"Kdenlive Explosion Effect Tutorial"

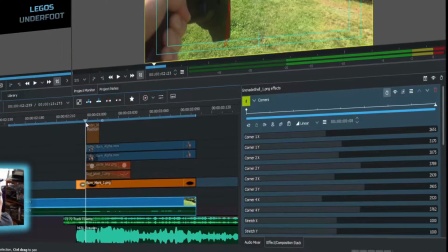(4:00)
So the video will give you some instruction, but that's what I'm doing, where I created perspective of how this thing should be firing,
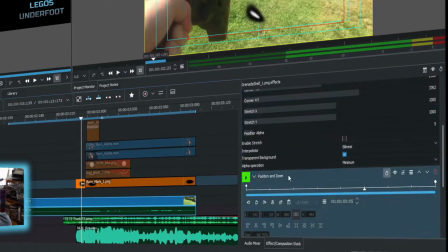(4:07)
and then I used the position and zoom effect, that's the second piece of it here, to do the animated motion of where it should go.
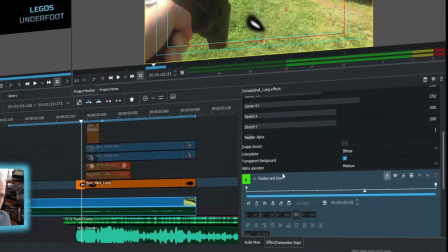(4:15)
So I've done talks on how to do those things. I'm not going to get too deep into how the effects here work.
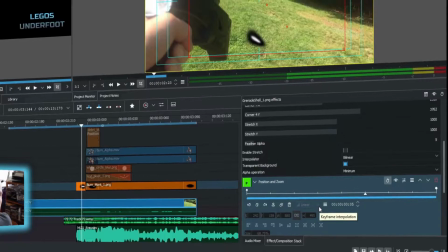(4:20)
I'm just showing you the different layers so you can be familiar. And then if you'd like to go check out those other videos and learn deeper how to use them.
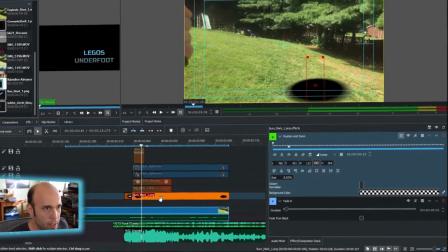(4:26)
All right. So the rest of this piece here in this layer is the burn mark. This is a very simple thing.
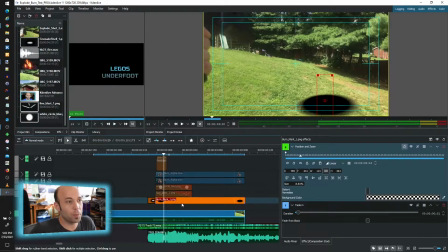(4:33)
It could be better. Again, I'm trying to do this very quickly to produce and give you the concept and give you the idea. So this is just a circle with a very simple gradient going out of the edges to kind of simulate our burn mark in the ground, because something just exploded. At the very least, that should be there.
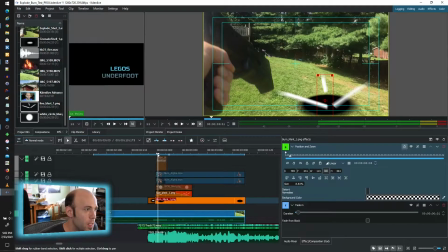(4:51)
All right, next piece of this is the kind of, I call them the blast tendrils, but it's just like lines that go out.
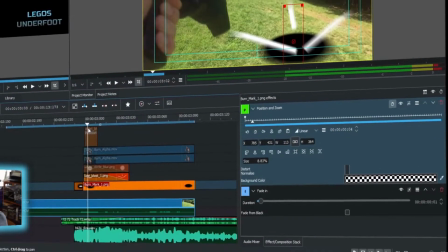(4:59)
This could also be better. At this point, the motion is limited to just one axis, which is right at you.
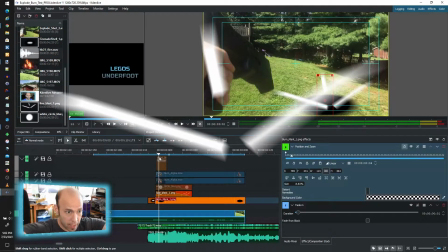(5:06)
It would be better if these were separate layers so you could control them, that they could actually have their own sort of depth and go off into their own directions.
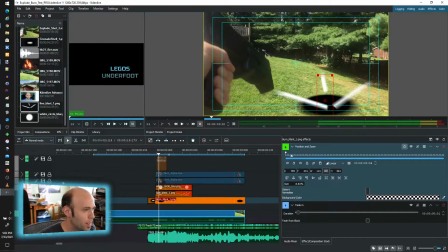(5:13)
But again, limited time, you can get the idea. Next layer is the actual smoke and blast circle,
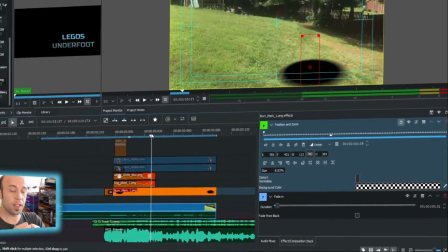(5:21)
which is the kind of the concussion, the force of the explosion.
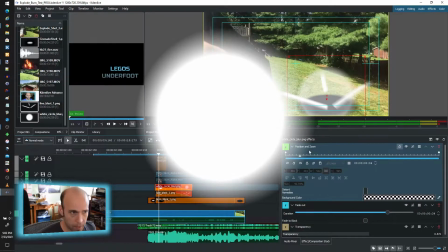(5:26)
That is using a simple, again, position and zoom effect and transparency,
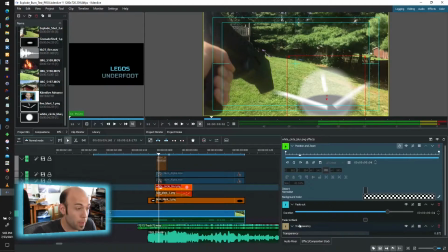(5:31)
just to give it a little bit of faded into us, because it's not perfectly opaque. It has to have a little bit of fadedness to it.
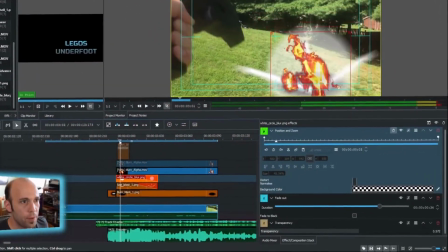(5:38)
Okay, next layer. That is one of those alpha videos that I told you about, and you can see this coming into play where I did not have to do any chroma.
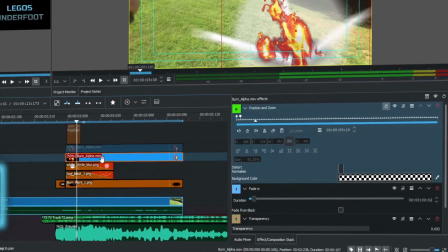(5:47)
I'll show you right here.
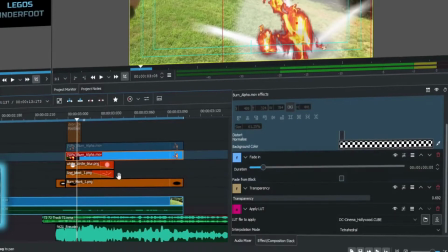(5:48)
There is no chroma effect applied to this that is causing that transparency to take on.
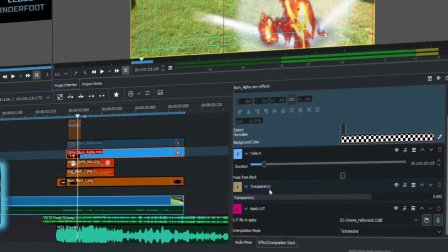(5:56)
You'll see this here, but that's again just to kind of blend it with the background a little bit. The chroma effect is already done with the video, so it saves a lot of time having that already in place.
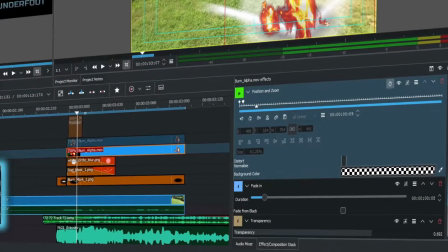(6:04)
All right, some of these other elements that are going on here, again, position and zoom, just so we could put it where we wanted to, and also kind of bring it into being as the projectile hits.
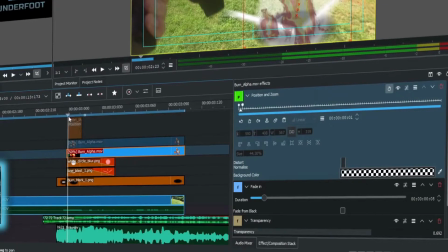(6:15)
It's very quick and subtle. It's very easy to miss, but if you look very closely,
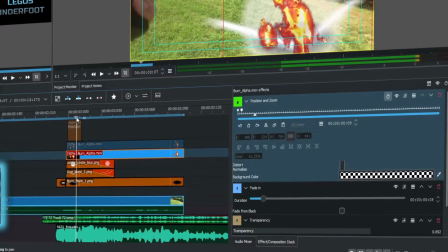(6:19)
you can see it kind of popping up there to sort of suggest that it's coming and it's combusting into being.
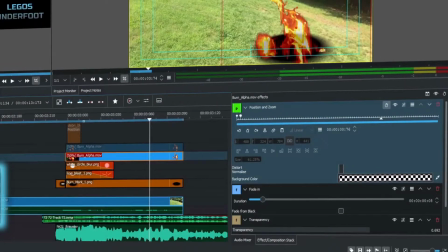(6:26)
All right. So no real big mystery there. It's just creatively using these effects.
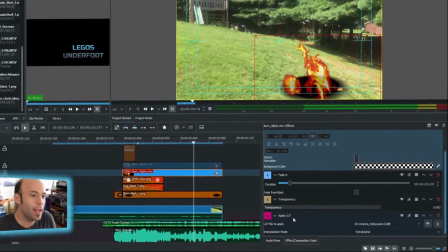(6:31)
I did try putting a LUT on there to kind of give it a little more pop to it. You don't have to do that. I happened to have it there, and I had some free cubes that I had found, and I was trying that out.
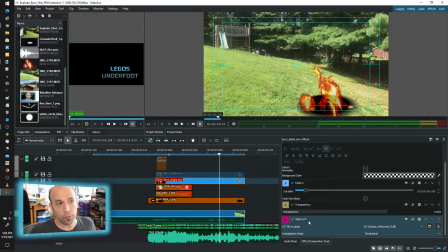(6:39)
So feel free to do that as well. That might help you for trying to grade or blend or do a lot more with your video. And again, it's there so you can see it and know that that's an option to you. It's apply LUT. All right. I've done a video on LUTs, by the way. If you're curious, I'll put another card so you can go check out how to navigate that.
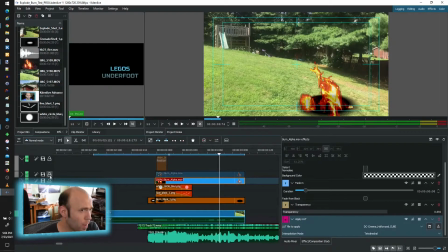(6:56)
All right. Next is very similar. I wanted to give the fire just a little bit more layeredness to it, and this could again certainly be better, but trying to give a little bit more to it with a limited time.
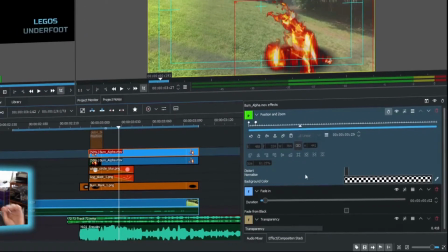(7:09)
Similar ideas, again, position and zoom to put it where it is, transparency to give it a little bit of blendedness,
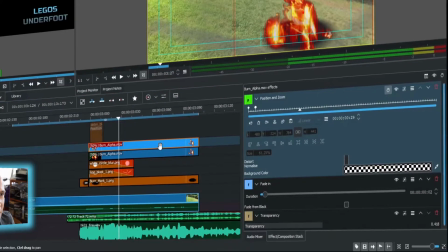(7:15)
and not, it's not fully solid, it actually has some transparency to it as just in real life.
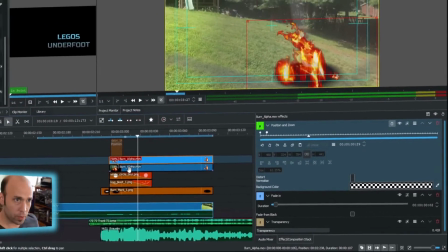(7:20)
So those are the two layers that could get really as complicated or as detailed as you wanted to.
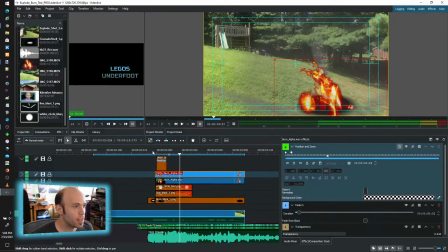(7:27)
Sky's the limit on that. All right, last piece of this, and I tried to do this, again, this could be very detailed,
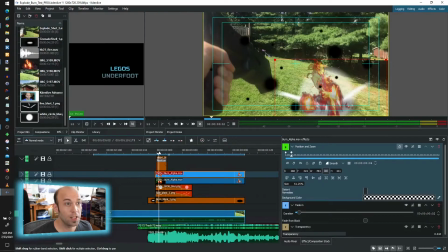(7:34)
but I kept it as a simple concept, is the debris. You can't have an explosion without debris.
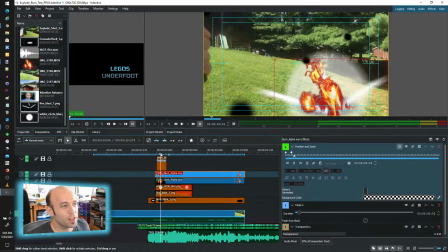(7:39)
All right, very simple idea where it's just a collection of small dots that
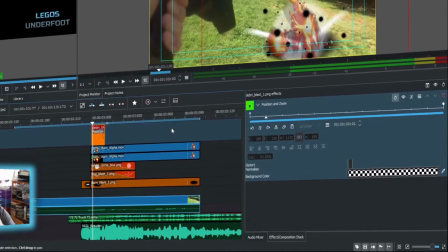(7:45)
is animated with position and zoom, and it just blasts out. It grows up from nothing into everything.
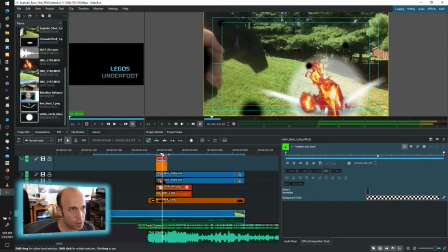(7:52)
All right, this would ideally also be controlled a little bit more separately,
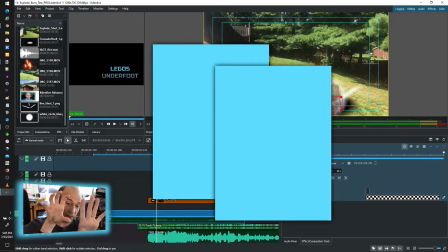(7:56)
where you have kind of a front piece of it and a rear piece of it at the very least, so that they could separate into different depths of field,
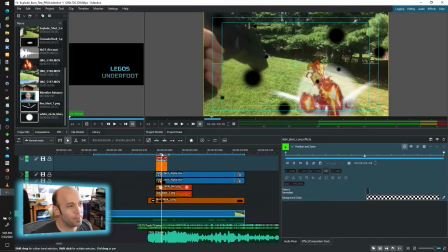(8:04)
and that would make it a little more real. But again, this is just the concept so you can see it happening.